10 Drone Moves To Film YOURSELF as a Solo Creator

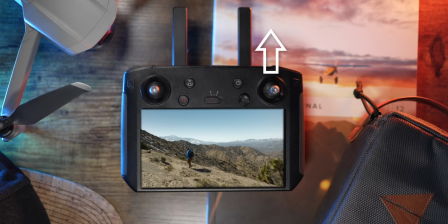499s
So for this shot specifically, I'm pushing forward on the right joystick, which is moving the drone forward in space.
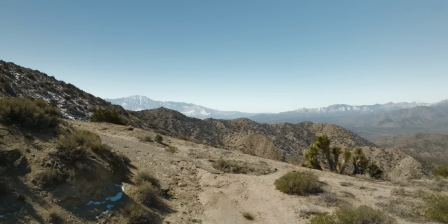505s
And as the drone's moving forward, it feels like I'm just getting a shot of the landscape, well, then I enter into frame.
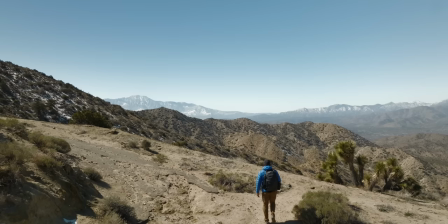511s
And so use this to your advantage and find different framings that look nice and just have
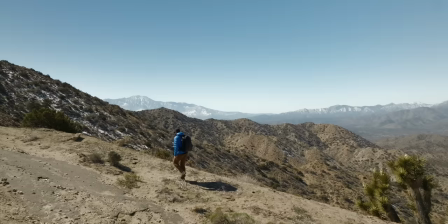516s
your drone moving slightly so it feels like a cinematic shot and then have yourself enter into frame, which changes the whole dynamic of this. A lot of times when I'm doing drone shots of myself, when I'm by myself, I try to create these different dynamic shots where there's multiple things moving so that it feels a lot more cinematic than just one motion happening.
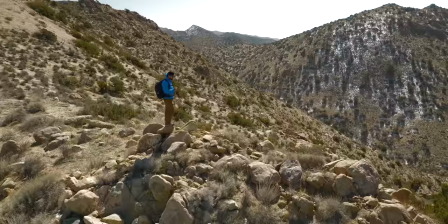535s
So move number eight is the drop down and tilt up. This one's harder to achieve, but it looks pretty awesome.
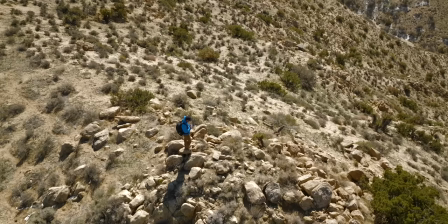541s
So when you get yourself to a cool location, have the drone descend into space and have the camera tilt up at the same time,
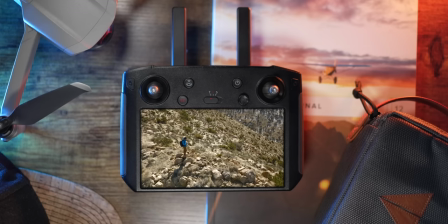548s
keeping yourself centered in the frame throughout the entirety of the motion. So to do this, you're gonna pull down on the left joystick and then you're gonna tilt up on the gimbal.
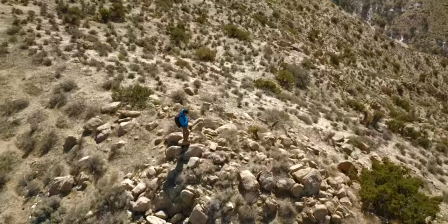557s
And as you do these two motions, you'll create a lot of dynamic movement where you're seeing basically the ground and yourself in that space.
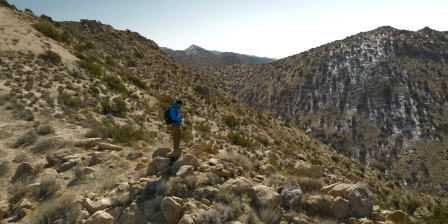566s
But then as the drone comes down and the gimbal tilts up, you're gonna reveal the landscape out in front of you. And if you keep going and go past 90, well, then you'll start pointing up at the sky. So it's just another one of these epic hero shots that also does a reveal of the landscape behind wherever you're at.
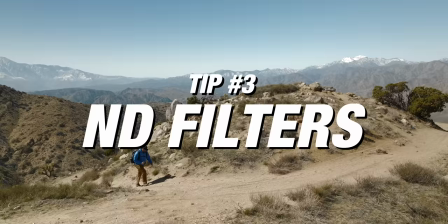582s
Now, the third tip when you're filming yourself is use an ND filter. And when you use an ND filter, you wanna shoot at double that of your frame rate so you get motion blur happening behind you. A lot of these motions that we've been talking about, there's gonna be two different things happening.
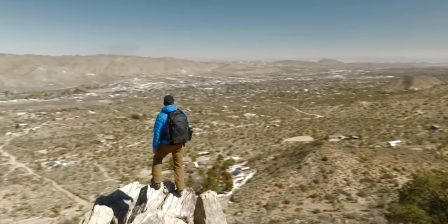598s
The drone's gonna be focused on you, and the background is gonna be moving at a different pace than you.
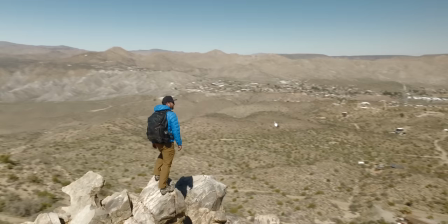603s
And when you do this and add an ND filter and shoot at double that of your frame rate for your shutter speed, well, then the background is gonna have blur to it.
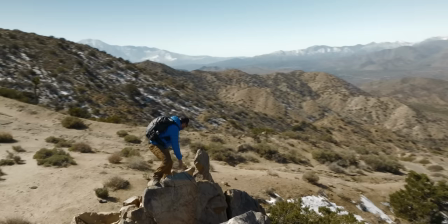611s
So when you do one of these movements where there is motion happening in the frame, well, you yourself are gonna be sharp.
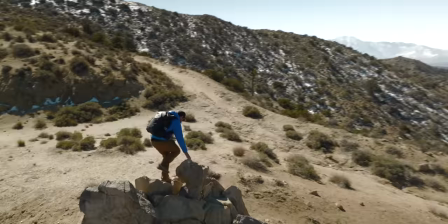617s
It's gonna be clear. But then your background's gonna have motion blur, so you're gonna create even more separation and even more focus on you.
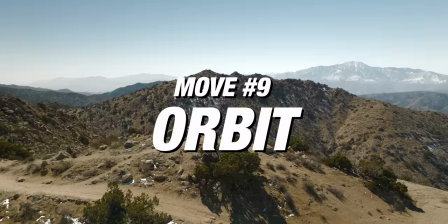625s
Now move number nine is one of the ones that I get every time I'm out filming and that is the orbit and this is basically
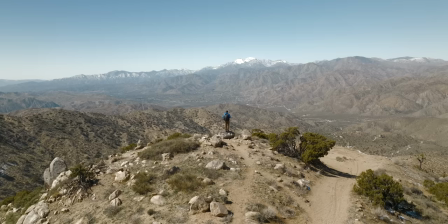633s
the same move as the low orbit but I want to put the drone either at eye level or just a little bit above eye level and when you
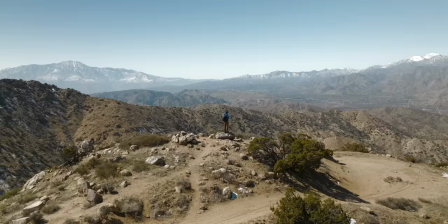640s
do with the spin around yourself you're gonna get a whole view of the
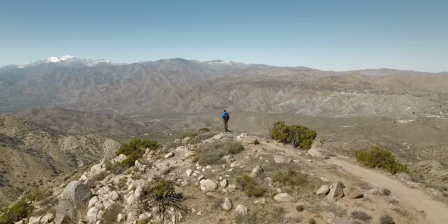645s
landscape everywhere in a 360 but you're also placing yourself in that landscape. So when you're doing the shot, think of distance. Now tip number four is use parallax. All of this has been combining together, but when you have an ND filter and you're spinning around your subject in these different ways and you're moving faster, you're creating what's called parallax. And so parallax is two different parts of your frame moving at different speeds.
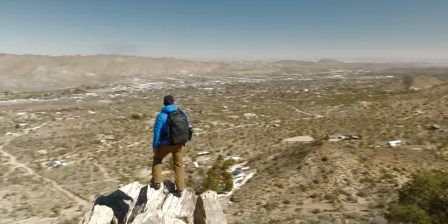672s
A lot of times this is achieved by using a long lens and moving around the subject.
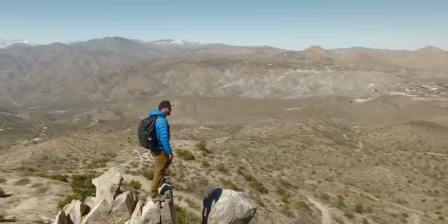677s
However, However, with a drone, you typically just have a wide lens. So to achieve parallax, which is these two different planes of motion happening, you wanna get close to your subject and then spin fast around your subject. Now, something like the DJI Mavic 3 does have zoom capabilities. The Autel Evo Light has zoom capabilities. A lot of the newer drones have like zooms and you could use that to your advantage by punching in on your subject, spinning around them, adding the ND filter to create motion blur.